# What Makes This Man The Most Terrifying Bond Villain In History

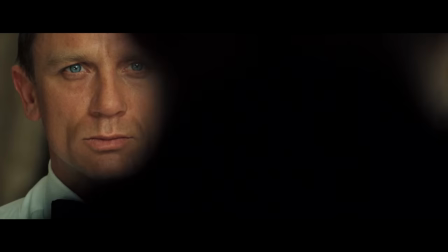(4:07)
They all further the idea that he is a man quickly running out of options.
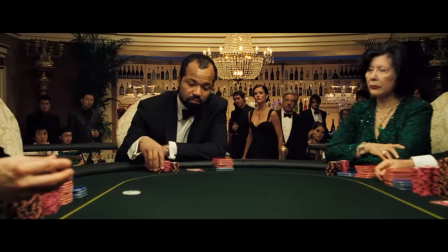(4:12)
In the now iconic Baccarat sequence of the film, Le Chiffre is engaged in a battle of wills against not only Bond,
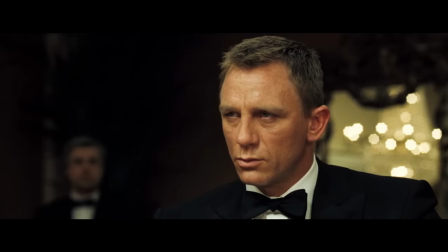(4:18)
but CIA operative Felix Leder and an army of ne'er-do-wells from across the globe.
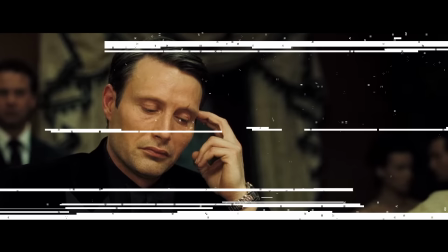(4:23)
In this tense back and forth, Bond eventually unearths Le Chiffre's tell.
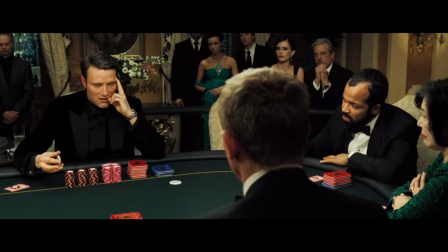(4:27)
In this sequence, it's one of the few moments that Mickelson allows us to see just how rattled the character really is.
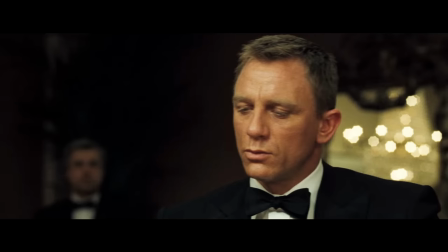(4:33)
Bond raises the pot by throwing in a 500,000 chip. Mickelson's acting in this sequence is pitch perfect.
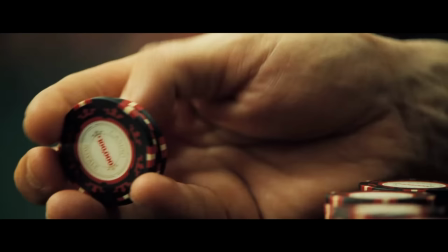(4:39)
He vacillates between visibly shaken to attempting to cover up his displeasure to sternly determined in a matter of seconds.
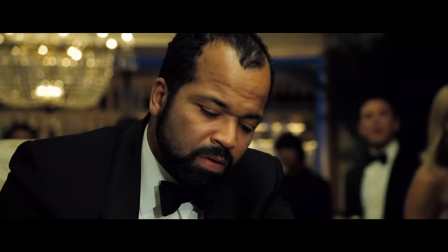(4:46)
And then he presses his temple, the tell. Le Chiffre has fallen into Bond's trap. The game is getting out of hand, and Le Chiffre knows it.
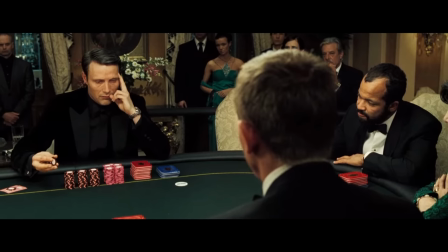(4:53)
In the over-the-shoulder shot, Le Chiffre is repeatedly pressing his temple and fervently glancing back and forth.
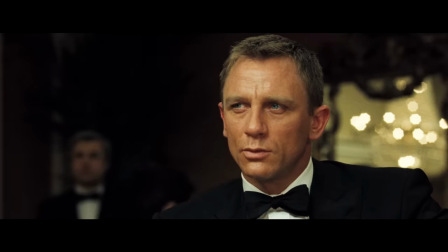(4:59)
He's trapped. He can feel the walls closing in, but he doesn't want to admit it. Mickelson's body language sells this completely.
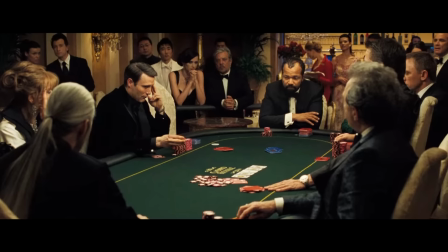(5:06)
As the scene ratchets up, Bond and Le Chiffre engage in an ever-increasing game of one-upmanship.
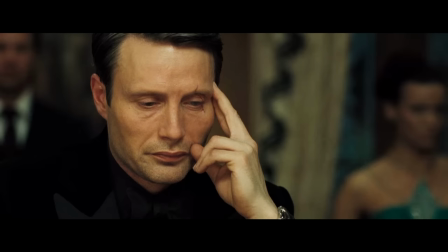(5:11)
They're both given cards which make good hands, but it appears to the viewer that Bond definitely has the winning cards. The direction in the scene bounces back and forth between Le Chiffre and Bond, staring each other down while the blinds grow larger and larger.
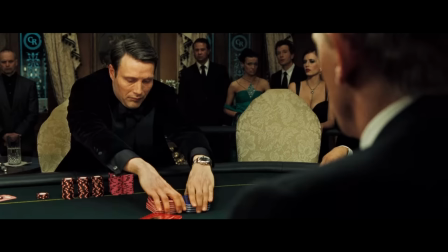(5:24)
As the scene builds up in tension, Le Chiffre becomes visibly uncomfortable. He obviously feels backed into a corner.
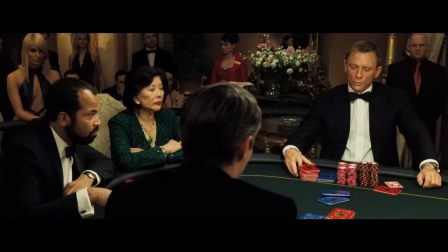(5:30)
Mickelson has an air of defeat about him, a reservation of a man that has no other options.
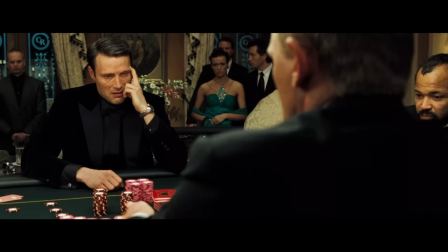(5:35)
Just as Bond feels that he has Le Chiffre on the ropes, the sequence climaxes in Bond calling an all-in pot.
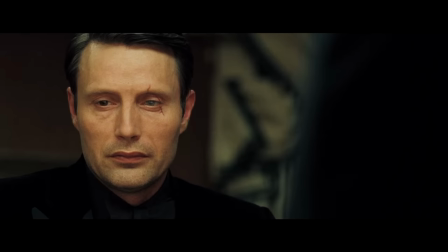(5:41)
He's certain that he's going to take Le Chiffre for all he's worth because he's been bluffing this whole time.
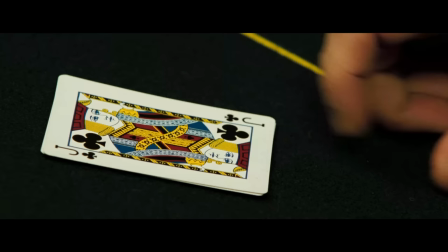(5:46)
He's been touching his temple, his tell. Only when the cards are revealed, Le Chiffre comes out on top.
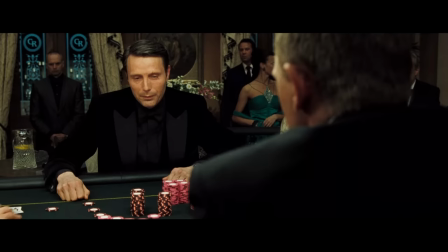(5:52)
Le Chiffre knew Bond knew he was bluffing.
You must have thought I was bluffing, Mr. Bond.
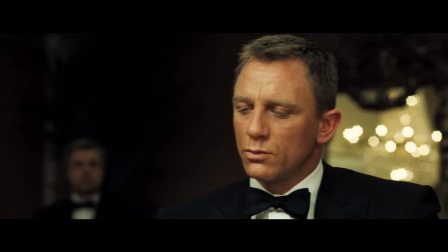(6:01)
Upon rewatching the scene, you realize that Mickelson's Le Chiffre was acting panicked and backed into a corner the whole time as a front.
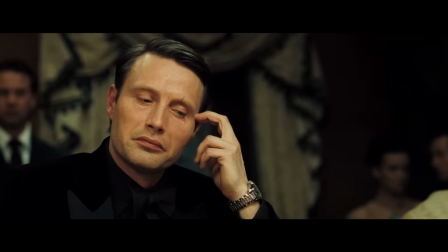(6:08)
He was actually the person dictating how things progress.
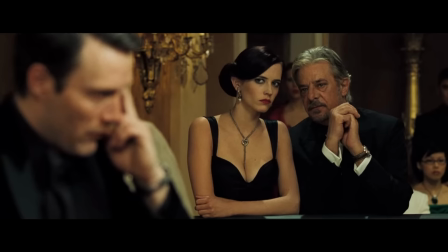(6:11)
This is a perfect example of how cunning and nefarious Le Chiffre is and how Mickelson completely sells how conniving he is.
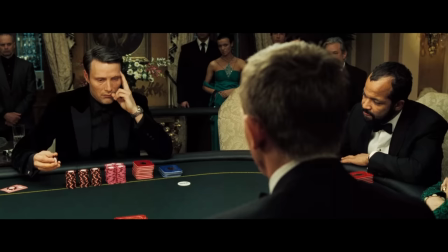(6:18)
The fear and panic in his character that exists in the rest of the film is subverted in this scene because you know you think he's scared,
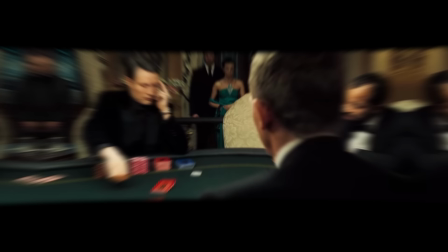(6:26)
but he's actually totally in control.
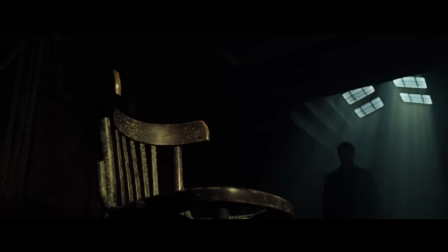(6:28)
Another pitch perfect example of how Casino Royale builds its villain is the sequence towards the end of the film where Le Chiffre is interrogating Bond, attempting to get a password from him.
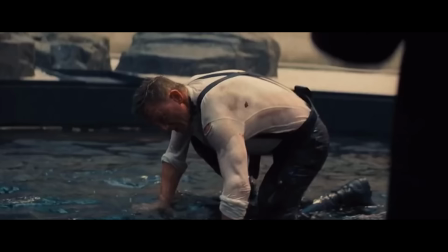(6:37)
In the traditional finale to a Bond film,
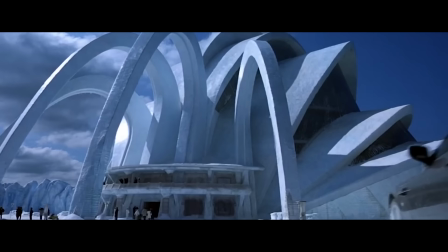(6:39)
you'd have Bond and the villain squaring off in a secret lab or underground base or even an ice palace, unfortunately.
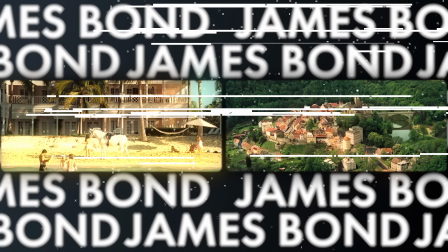(6:47)
However, Le Chiffre's modus operandi is guttural and base. It's subsistence and survival.
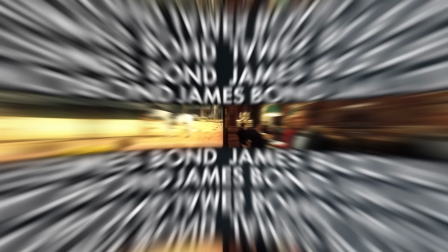(6:53)
For the entirety of the film up until this point, we've been in high-class parties, the beautiful villas. Now, we're getting to see who Le Chiffre really is, and the environment reflects that.
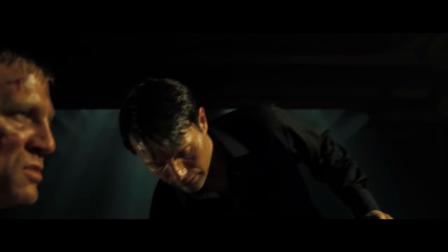(7:03)
The environment of the safe house that Bond is being tortured in is a reflection of Le Chiffre. It's a dingy warehouse sub-basement.
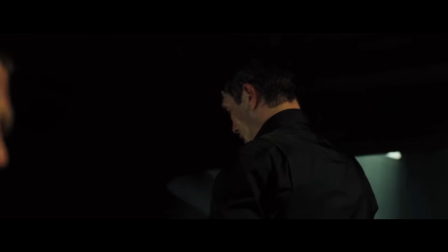(7:10)
It's primal, just like the fear running through both antagonist and protagonist. They say a good antagonist pushes your protagonist to their very limits.
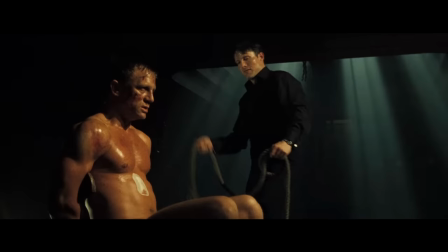(7:18)
And that's evidenced here, as Le Chiffre aggressively slams a knotted rope into Bond's groin.
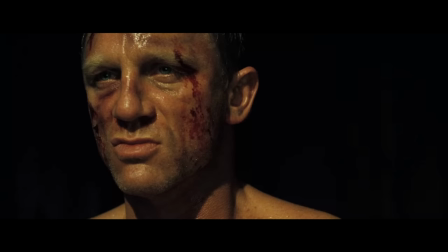(7:24)
The pain seems immeasurable, something that no Bond villain has ever pushed the usually cool, calm, and collected spy to before.
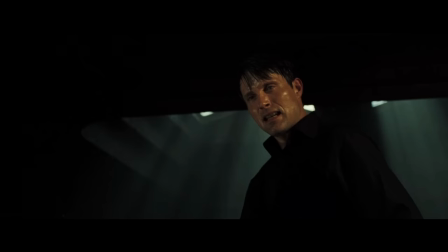(7:31)
Le Chiffre physically pushed Bond to the point that he starts laughing from the pain. And we, the audience, wonder if Bond has lost his mind.
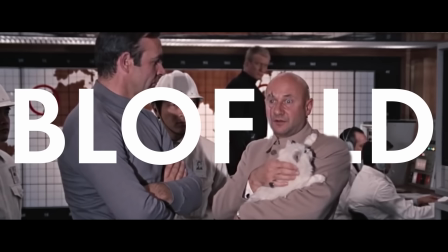(7:39)
No other Bond villain has this effect on 007. Even the classics like Dr. No, Lofeld, and Goldfinger, they're always engaged in a game of wits with Bond.
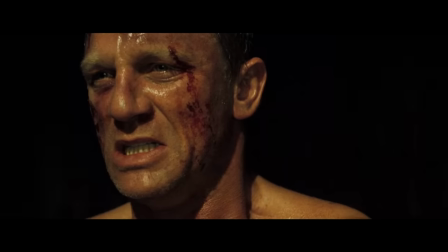(7:48)
But Le Chiffre is in a struggle for survival. Mads Mikkelsen has the fear of God in his eyes during the whole scene.
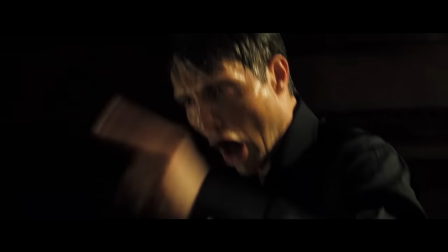(7:55)
Yes, he's barking commands at Bond, asking for the code. Yes, he's literally torturing him.
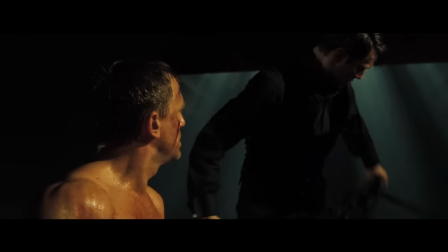(7:59)
But it's out of fear, not malice, which makes the scene even more complicated and engaging.
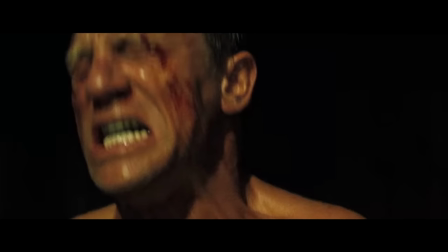(8:04)
He knows that if he doesn't get this password from Bond, he's as good as dead.
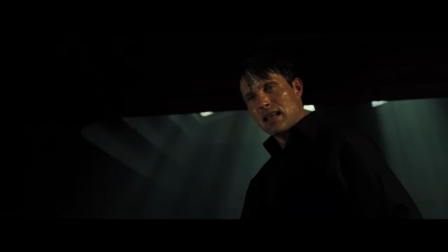(8:08)
And for a split second, when Bond is screaming in pain and laughing simultaneously, you can see Le Chiffre is caught off guard.
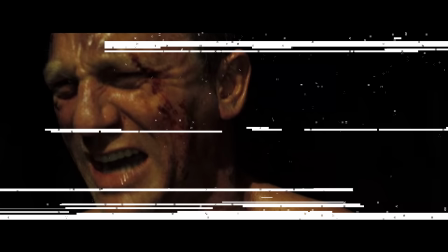(8:15)
Did he break Bond?